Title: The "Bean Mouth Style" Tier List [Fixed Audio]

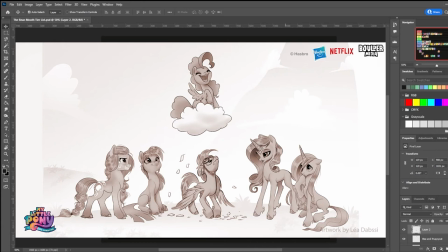(24:34)
I am willing to bet there were designs that were more like either the G4 or G5 main designs,
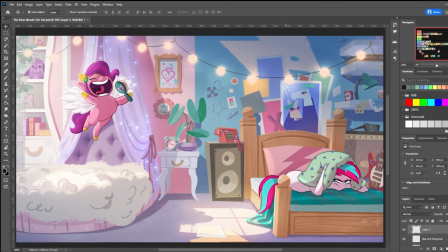(24:41)
but got changed to appeal to young kids, or at least as the execs wanted them to look.
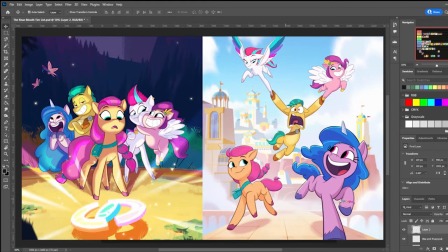(24:48)
Ultimately, it doesn't work because, again, these head shapes are shorthand for human heads, not horse heads.
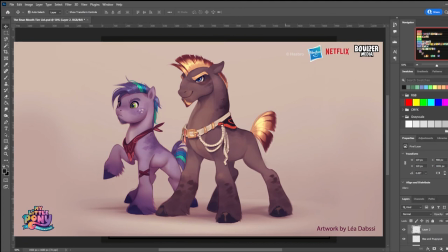(24:57)
It should have been a little bit different and also make the mouths connect with the snouts because that's how snouts work. A little bit of anatomy goes a long way in this style because there are so few details that these little changes matter.
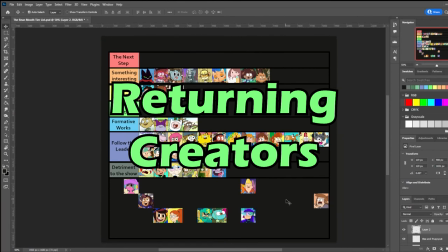(25:13)
This tier is specifically for shows by creators who have an established voice and style in this art movement, so we'll quickly go over the section based off of their creator.
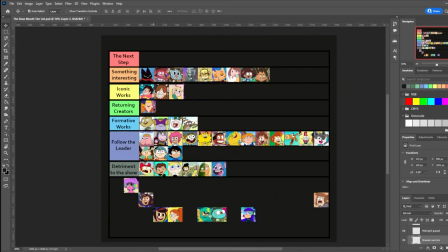(25:24)
Pendleton Ward notably created the 2012 web series Bravest Warriors, which ran on and off for four seasons on several different platforms. He was also behind the 2020 Netflix animated series The Midnight Gospol, which is even more trippy than his earlier work and is very much an adult series.
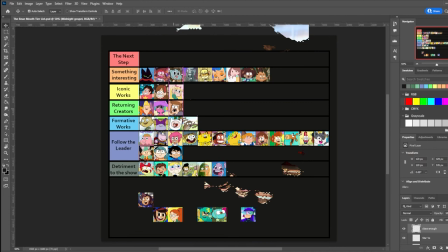(25:43)
J.G. Quintel also went on to make Close Enough, a 2020 HBO Max adult animated series. It's kind of a spiritual successor to regular show in a sense, especially because one of the main characters is voiced by the same person who voiced Mordecai.
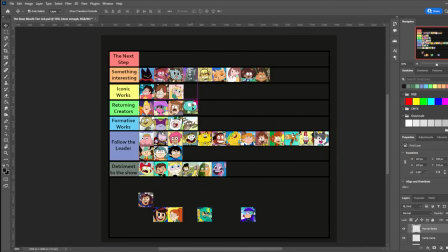(25:58)
C.H. Greenblatt also created Harvey Beaks, which aired on Nickelodeon from 2015 to 2017. Victor Cortright went on to direct Aquaman in 2021 for Cartoon Network. I've heard it's been better received than Thundercats Roar, so good on him, I guess.
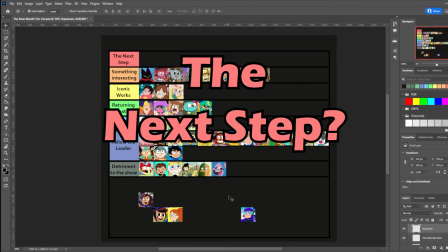(26:15)
This tier is for the shows that are pushing this style forward. They aren't just simply unique, but ones that could be seen as natural evolutions of this style, and could pave the way for a new movement entirely. I'm going to be completely honest.
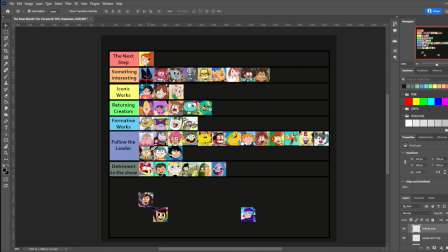(26:33)
I've only seen clips of Infinity Train, so I can't really speak on its story. Thankfully, that means I can solely focus on the who and what of its art. Infinity Train is an HBO Max show that ran from 2019 to 2021 that was created by Owen Dennis,
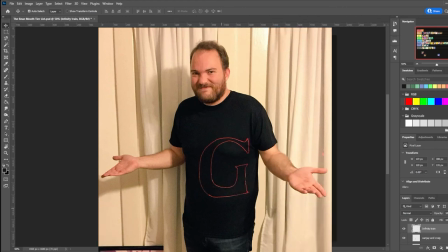(26:51)
who attended the Minneapolis College of Art and Design and had previously worked on regular show as a writer and storyboard artist.
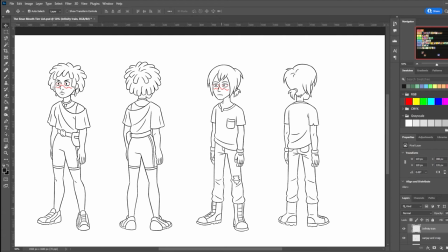(26:58)
Looking at how the human characters are handled, we see a major break from other shows on this list.
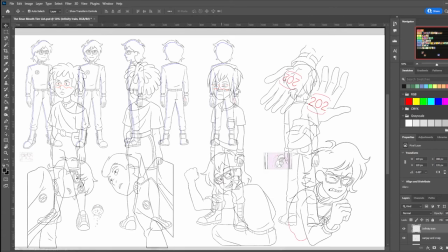(27:04)
There is a greater focus on anatomy and form.
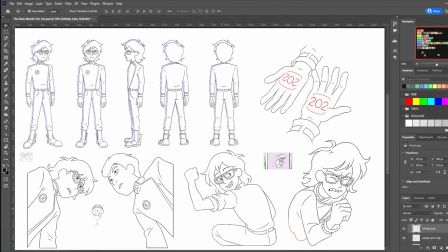(27:07)
Characters aren't purely simplified forms, they actually have creases in their clothing and are more detailed in general.
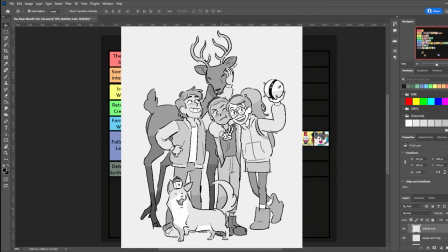(27:15)
Overall, the style feels more like a small indie comic, and I quite like that. The series also seems to cater towards an older demographic as well,
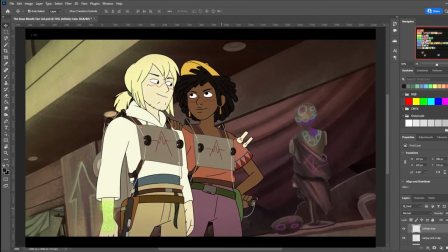(27:24)
so if other shows want to appeal to that audience, they might do well to look at this particular show.
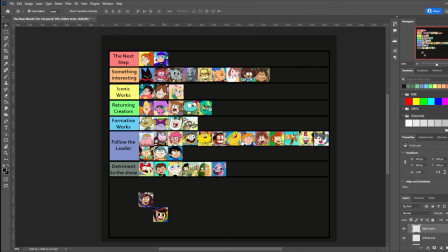(27:30)
Glitch Tex is a 2019 Nickelodeon show turned Netflix series that was created by Danny Milano,
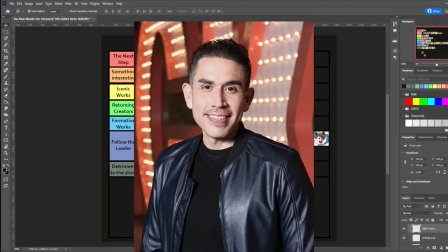(27:37)
who worked on Robot Chicken, and Eric Robles, who is also known for making Fanboy and Chum Chum.
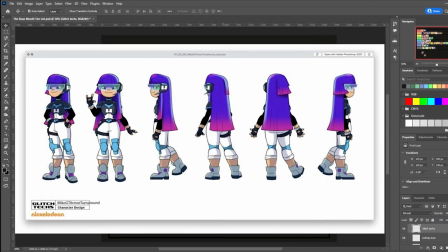(27:43)
Much like the previous entry on this list, the characters of Glitch Tex are more intricate,
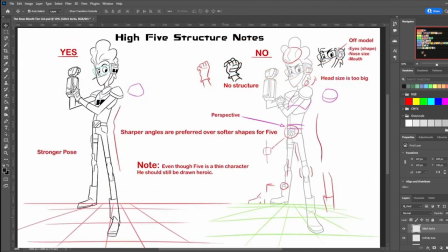(27:48)
but this one draws from action shows of the mid to late 2000s.
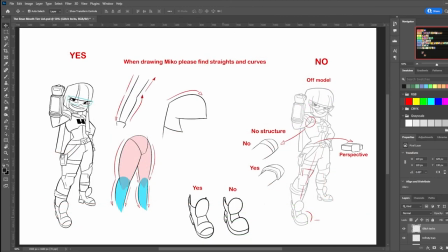(27:53)
Pity it only ran for two seasons on Netflix, which ended with a cliffhanger.
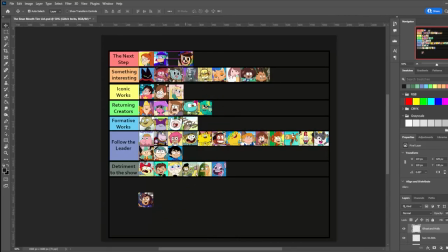(27:59)
Nick really dropped the ball on this one. The Ghost and Molly McGee is a 2021 Disney Channel original by Bill Motz and Bob Roth.
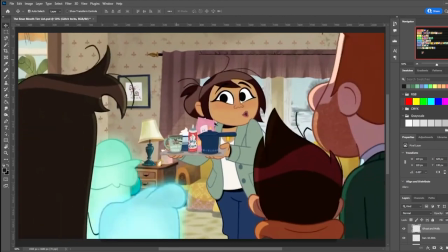(28:08)
This is another one that I've only viewed clips from, yet from what I've seen, it looks like a very solid show.
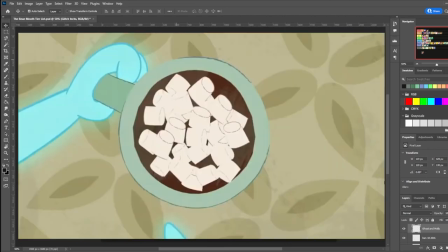(28:15)
This show's style definitely goes a route that I can see other cartoons take.
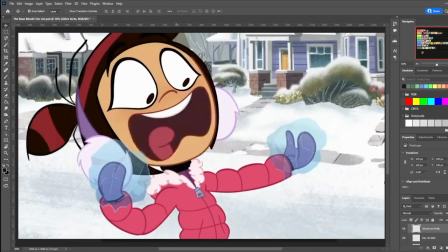(28:20)
There are a lot of minute changes in how these characters are made that add up to quite a bit.
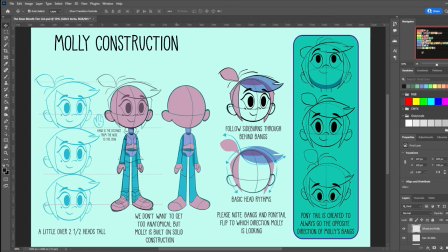(28:25)
The heads are more elliptical, the limbs of the characters taper either inwards or outwards at the hands.
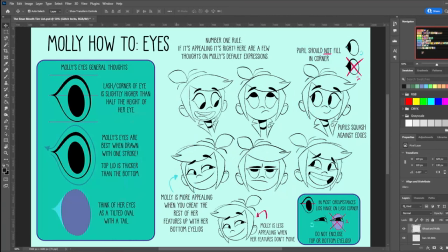(28:30)
Also, ubiquitous eyelashes. Normally when eyelashes are this pronounced, they're pulling from anime, but this still reads as a very Western take on eyeballs.